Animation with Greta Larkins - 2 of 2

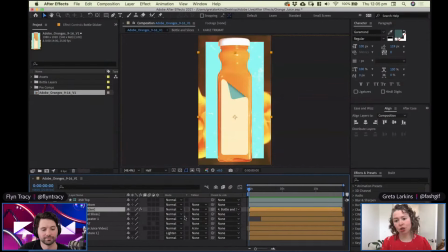248s
Now, if this image were provided by clients, you just have to deal with it, but we don't have to deal with it.
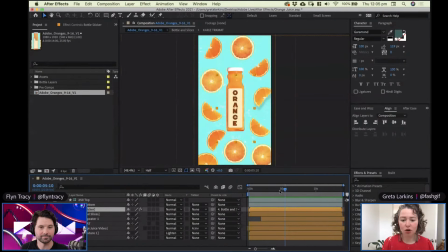252s
We can sort of make it a bit more fun. So I added on a label of my own design. Cool. So if we go into that label, it's pretty simple.
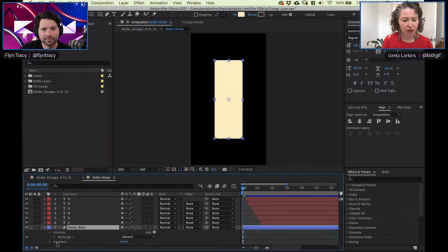269s
It's a shape. If I go into the shape, you can see that I've added a bit of roundness to it.
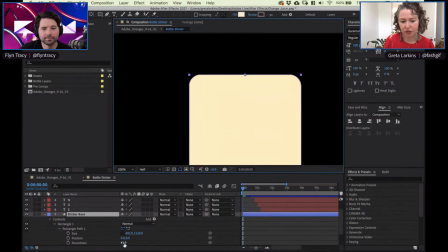278s
Let's zoom in on that so you can see what that looks like if you've never used this before. Oh, I love it so much. It makes me feel like I'm so talented. Okay, I had that set to 41.
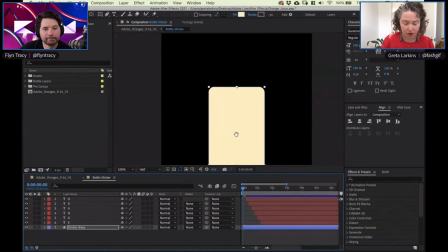291s
And then have I used masks? I've used masks. So
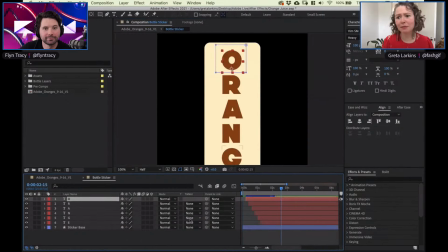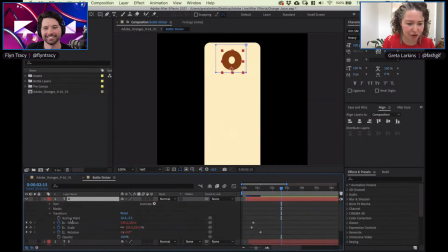300s
I wrote the word orange,
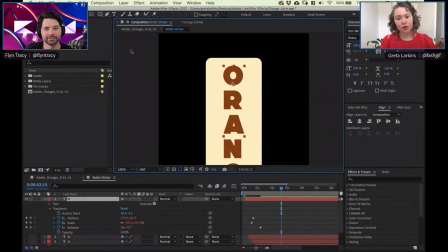305s
and then I just masked off each letter. A mask, the way you do this is you can do it with a shape or with the pen tool. They're essentially the same thing. It's vector lines. Someone correct me if I'm wrong. So just go like that. Oh, cool.
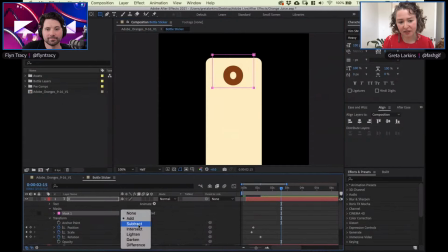322s
And then within the mask options, there's add, subtract, none. In this instance, we're adding the O, and it subtracts the rest of the word, and then I have a whole lot of options there.
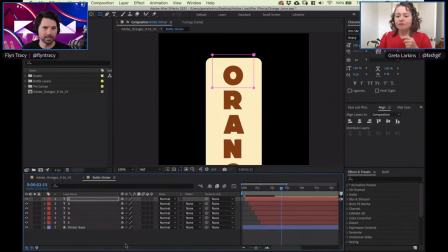337s
So it adds the O and just subtracts anything outside of what you selected. Yeah.
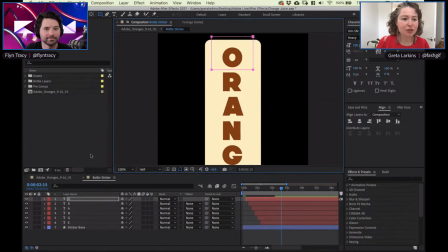341s
And the reason why I do it like this, I've actually used, and I never used this tool, and I got so excited to use it again. I actually used the vertical type. Yeah, that is rare, right?
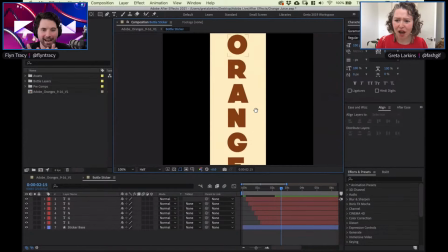352s
Like to use the vertical type, but it makes sense in packaging and also in the vertical video.
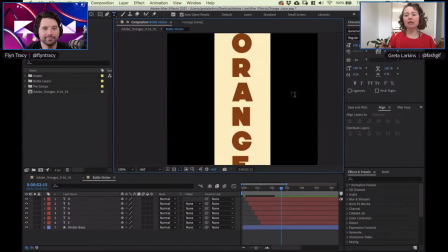358s
That's cool. And the reason why I wanted to type it out as opposed to create each letter individually is I wanted to know it was even. So when you type, it auto sets, what do they call this? The leading.
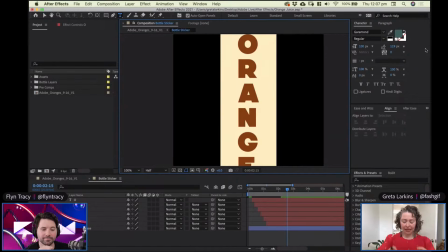372s
So I knew that the spaces between the letters were exact, basically. Yeah, just my own preference. You could type an O, type an R, type an A, type an N, type a G, put them where you want them. But for the purpose of this, it felt right. And then within this, I animated.
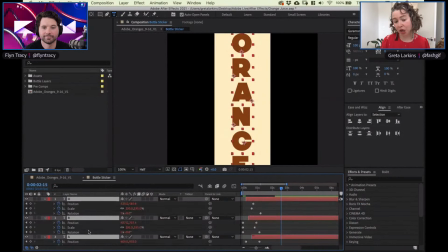391s
I'm selecting everything, and then I'm pressing U to reveal all of the keyframes. I gave everything position, scale, and rotation. So let's watch the letter G, because my name starts with a G and I'm self-involved.
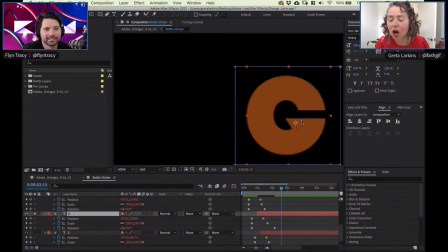411s
I have the anchor point right here in this little triangle central part of the G. And let me make this fuchsia because A, it's a pretty color, and B, it's a bit easier to see.
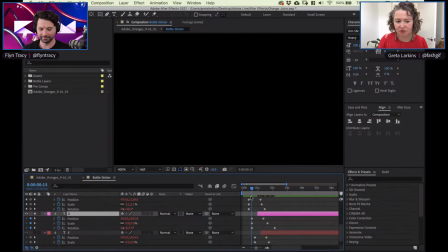422s
And it starts at a scale of 0, a rotation of -217. I just chose this at random. You could really sort of massage this and get into it and work out what you like best. And the position, I'll just pull this out, is just a little bit, is it lower?
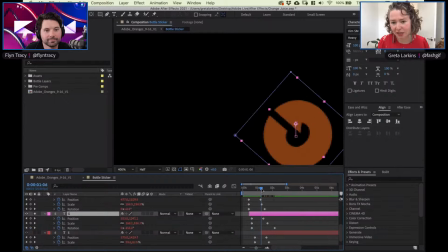442s
Yeah, it's lower. Right. So it just starts a little bit low, and it comes up and it spins around, and the last thing it does is rotates into place. Cool. Now, for those of you who are observant, you'll notice that I don't show the start of the scale.
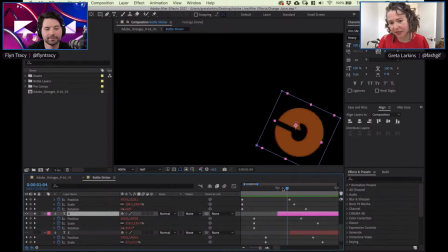461s
There's nothing there, and then it cuts into the G. That's deliberate. The reason why I've done that is sometimes I find the start of a scale to just be, let's set this to full. Half means we're seeing like, not half resolution, maybe it is half resolution. Full means we'll see it nice and sharp.
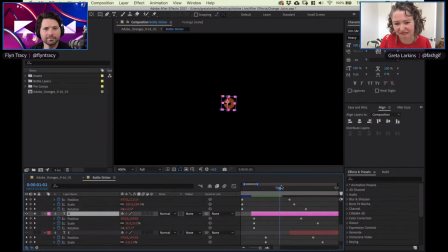479s
This little bit of the G at the start, sometimes it can feel, for me, it can feel busy. You don't need to see every scale go from 0 to your end point. Right. So I cut into it.